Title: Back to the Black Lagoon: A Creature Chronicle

They would give Hans Salter the horror sequences. So Hans scored a lot of the end of the picture when the creature is attacking.
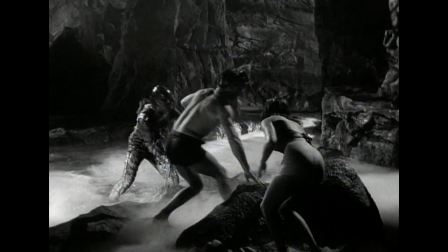Get back, Kate. Get back.
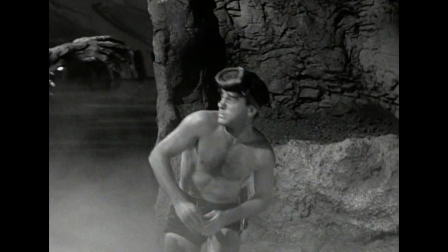What I like about Creature's score is it's a marvelous patch job of a score.
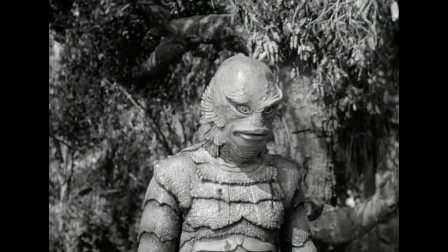It takes music from horror films of the 40s like The Wolfman and Ghost of Frankenstein.
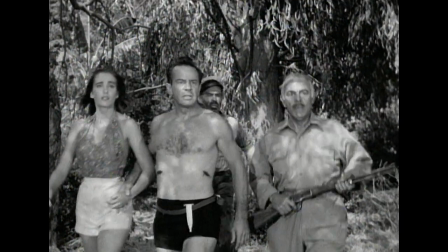It takes westerns like the James Stewart Bend of the River. It takes all these disparate elements, combines them with original music, and somehow shuffles them together,
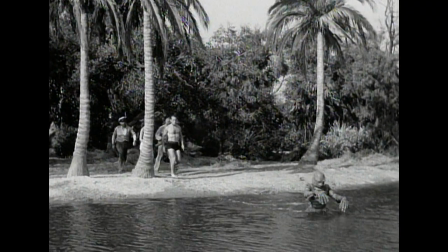re-records them, and makes this score unlike any of the other universal horror sci-fi pictures. And I kind of like the way everything somehow hangs together. Everyone thinks they watch it and they hear their favorite creature music, and they're always shocked when they find out, well, no, this music was originally written to accompany a scene where a doctor is curing a sick horse.
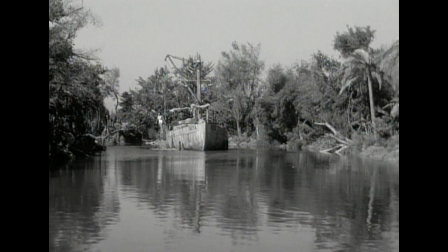One of the film's most memorable sequences is the provocative pas de deux between Julie Adams and her underwater admirer. It is one of those concepts, one of those images that is on the surface rather straightforward.
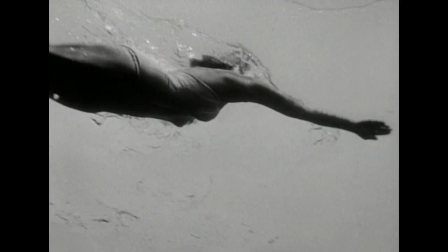He's curious, he's observing, he's in his natural element. There's a different shape up there that I haven't seen before. Perfectly simple and straightforward, but at the same time it carries with it overtones, connotations, implications. And a number of authors have talked about how sexual this exchange is.
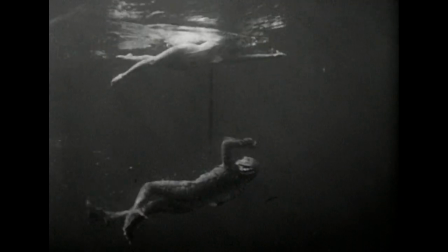I was eight years old in 1954 when this movie played in theaters. And I must have thought about its sexual content, because I remember thinking to myself, when Julia Adams first jumps into the water and we see the view of her from below,
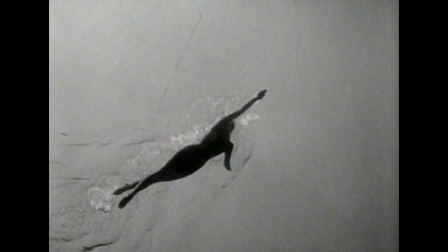and she's backlit by the light that's filtering through the water. And she could be completely nude. A fellow named John Baxter correctly pointed out years and years ago in a book called Science Fiction and Cinema, he said it was a stylized representation of sexual intercourse, and he's absolutely correct.
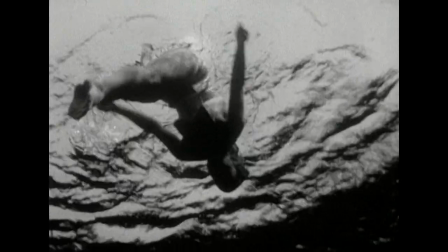Jack Arnold told me this was correct. But it's done on a very subliminal level. It's not as overt as many film historians would like us to believe. It is like a love dance, and you feel his heart,
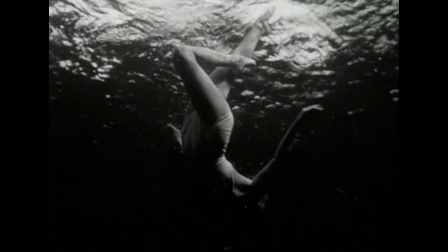that he's falling in love with this creature who's swimming on top of the water, and swimming here, and he looks and so on. So it's really a love scene. What's important for the viewer is not so much that this is some sort of sexual interplay between the creature and this woman of a completely different species.
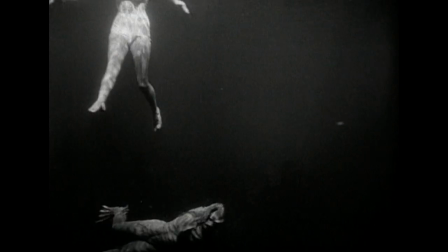It's the idea that for the viewer,
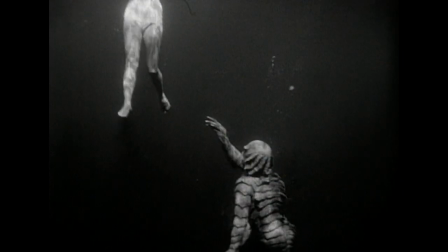this subtext connects and makes the creature's affection for her seem palpable. And as long as one doesn't stop to think about the logic of it and is propelled by the action of the film from that point on,
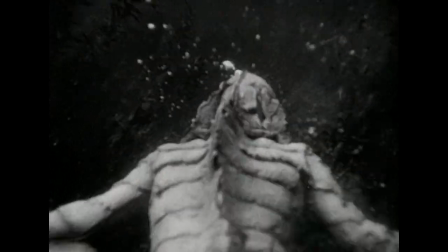and we're left breathless and logic doesn't enter into it at all. But because we linger, the longer we linger, the more overtones it seems capable of holding for us.
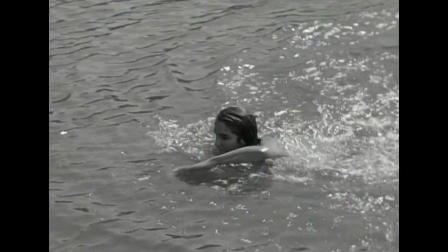And because he is swimming in a kind of matched action with hers,
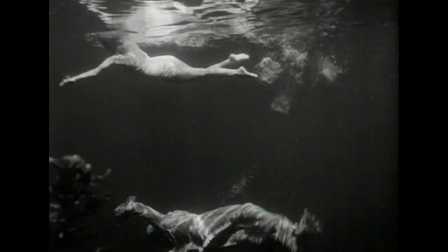it's like a mirror reflection.